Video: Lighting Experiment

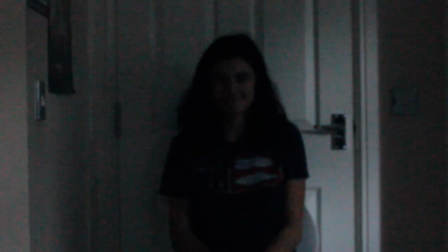As I have never filmed anything before and I'm preparing to make my film trailer,
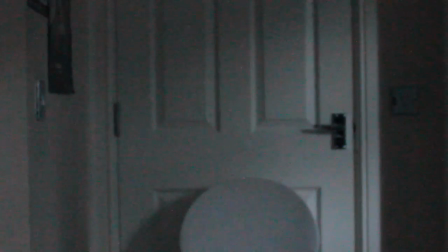I decided to have a play around with the camera and lighting to try to achieve something of a high standard.
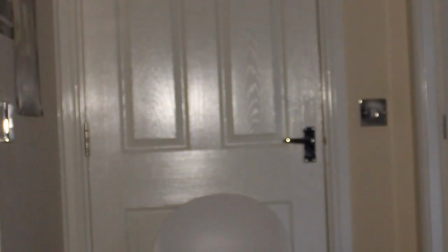You'll have to excuse the lack of focus and the tilted camera. I'll have to work on that too.
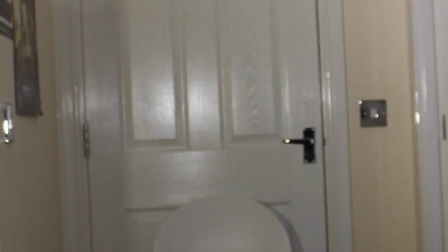So firstly, I attached a light to the top of my camera and shined it directly ahead.
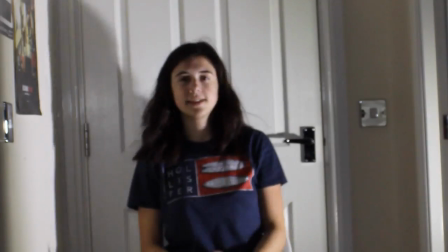However, I felt the light was a bit too front heavy, so I added another light in the room next to me.
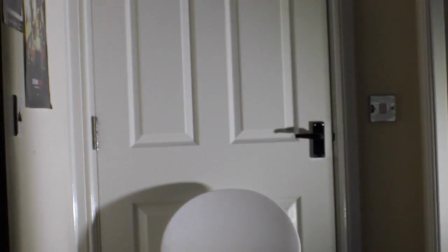However, that I realised that this light created a big shadow to the left of me, so I needed a third light to counter this.
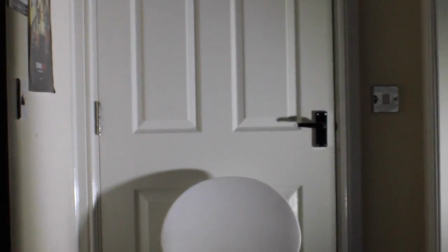However, as you'll see in a minute, it wasn't very effective.
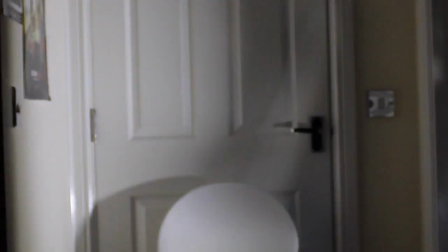At this point, I didn't really understand the whole 3-point lighting technique, but you'll see later that I managed to improve on that.
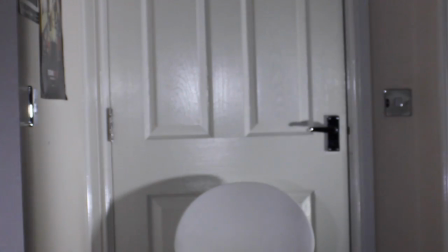This third light wasn't positioned in the right place, so it didn't make much of an effect on the shot.
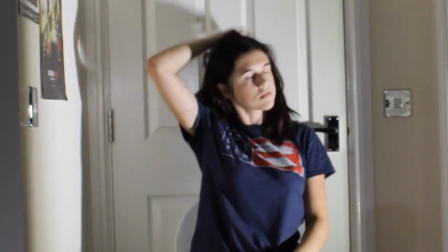I ended up with a shot that I liked, yet wasn't at all natural or what you'd expect from a film.
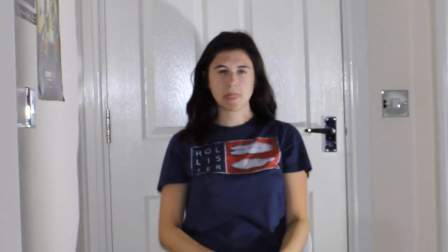I decided that I have to try it again, with another person as the subject this time.
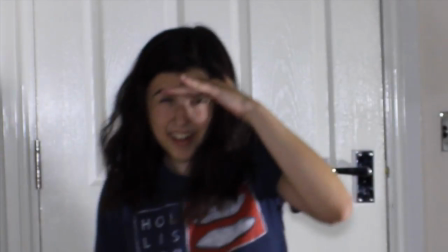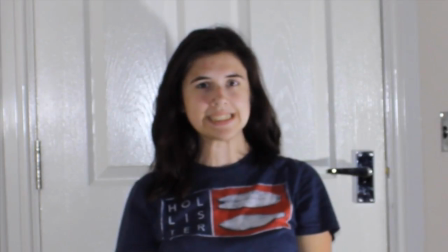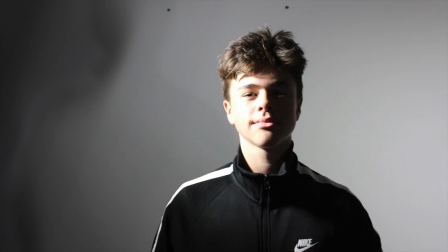So here I decided to use a model so that I could be behind the camera sorting out the different lights myself.
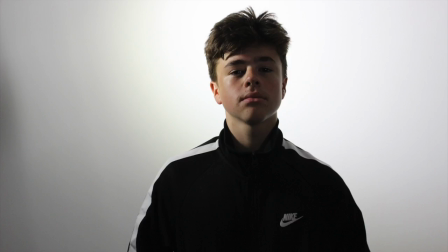These shots just have a backlight just so I can see what it looked like on its own.
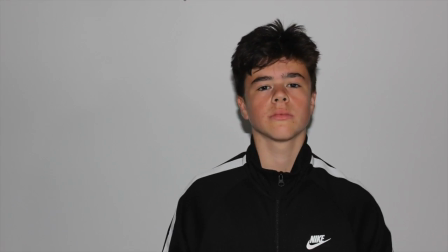Then I decided to try with just the main key light to see how that looked, and I actually quite liked how the shots worked out.
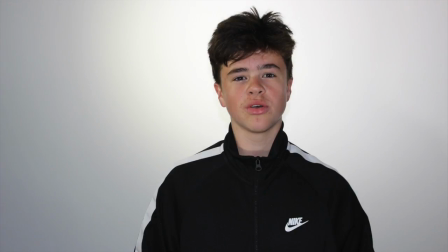These shots involve all 3 lights working together in conjunction,
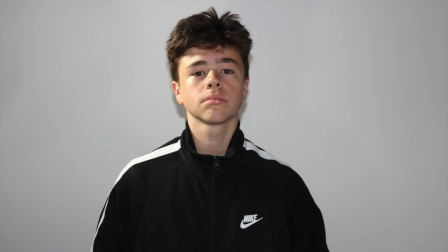and I just decided to change the brightness to see how it varied in the shot, and I didn't really come out with any images that I particularly liked.
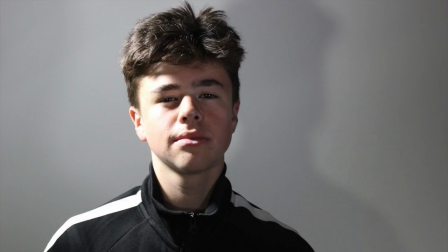Then I decided to have an attempt at film noir lighting, and I actually really liked how the pictures turned out.
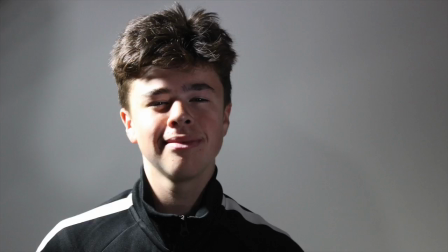The one side of the face is obviously a bit bright, which does make it look really unnatural,
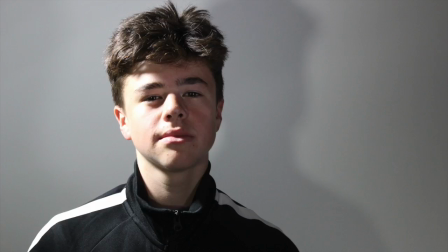but I really like the shadow that's created in the background, and this is probably my favourite picture that I took.